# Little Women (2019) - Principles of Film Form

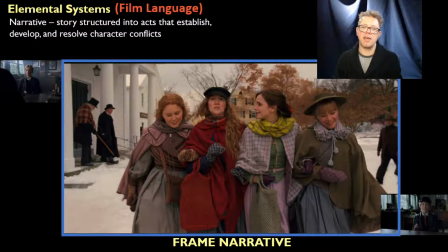32:26 And it's interesting to me that Saoirse Ronan was nominated for best actress and that Florence Pugh was nominated for Best Supporting Actress when I think that the weight of their stories is relatively similar. I haven't timed it out or, you know, gone through it shot by shot to see.
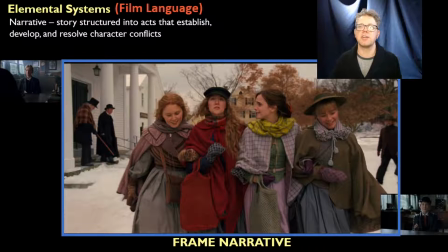32:44 Joe is certainly front and center in many ways more than Amy is, but Amy's not far behind. There are so many shots in the film, as I said before, where they're working with all four actresses at the same time, sometimes in moments of chaos.
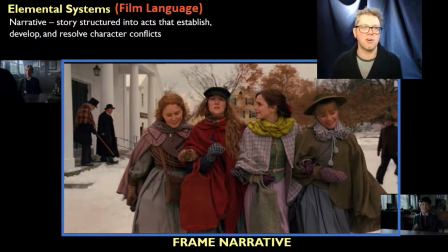33:00 And that's really amazing to me whenever the actors can all hit their mark and stay where they need to.
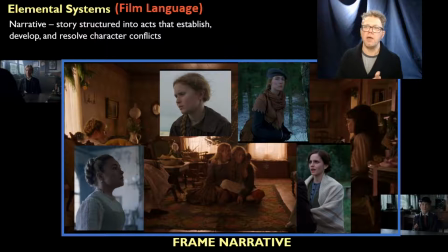33:06 And the camera captures all of that. But it's also this shift back and forth. And this brings us back to Mise-en-Cenne. But it's also about cinematography. Because, and I don't know if you picked up on this, but there is a different color scheme for the two different timelines.
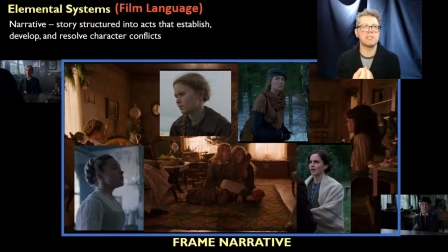33:24 The past is warm. It's got more oranges and reds. and the present is cold. It's more blue. And I think that says something about the way in which we perceive memory.
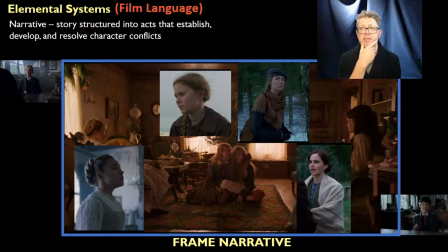33:43 I think it says something about the way, at least, that Greta Gerwig wants to say that these characters are perceiving their memories of childhood, that there are these warm memories of a time when things were perhaps simpler, more joyful. Adulthood is hard, at least in little women.
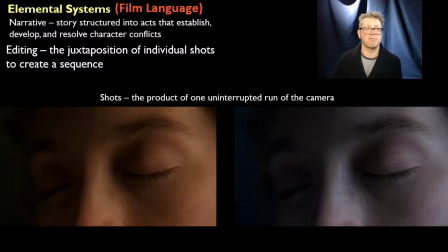34:00 and i think the best example of of this is the reveal of beth's death so spoiler alert um i don't know how you can have a spoiler with a book that's as old as louisa may alcott's little women but whatever these
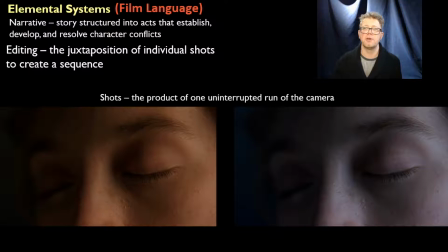34:16 are identical shots of this whole sequence starts with these identical shots of joe with her eyes closed and you can see if you compare those side by side that you know we've got the warm one in the past and the cold in the present
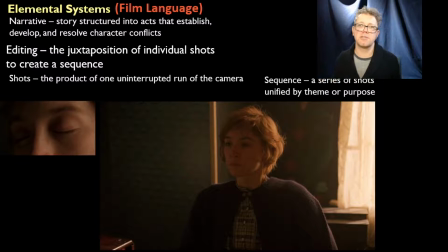34:36 and if you go through the sequence the entire sequence you've got the first run at it is in the past when joe is young and beth is first sick it's when she's first gotten sick
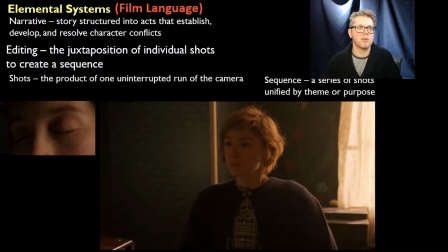34:51 uh not later when everything has gotten worse.
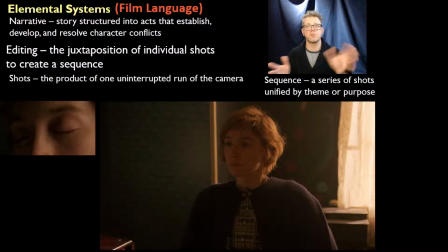34:59 And we're looking here again at editing. We've got editing the juxtaposition of individual shots to create a sequence. We've got shots, which are those individual moments, the product of one interrupted run of the camera, and then a sequence, which is where we edit all the shots together, unified by a theme or purpose.
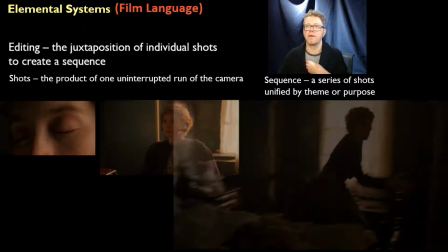35:16 And I love the purposefulness of this sequence. So Joe wakes up.
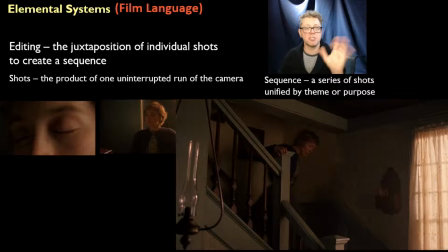35:23 She dashes out of the room because the bed is empty. She's been caring for her sister. She's been caring for Beth, who's been sick.
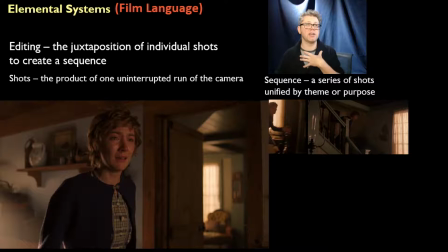35:30 And now Beth's not there. So she runs down the stairs. And when she gets to the bottom of the stairs, she's tears in her eyes. And we as the audience know how we're supposed to feel here right now. We're supposed to feel just like Joe. And we are as worried for Beth as Joe is.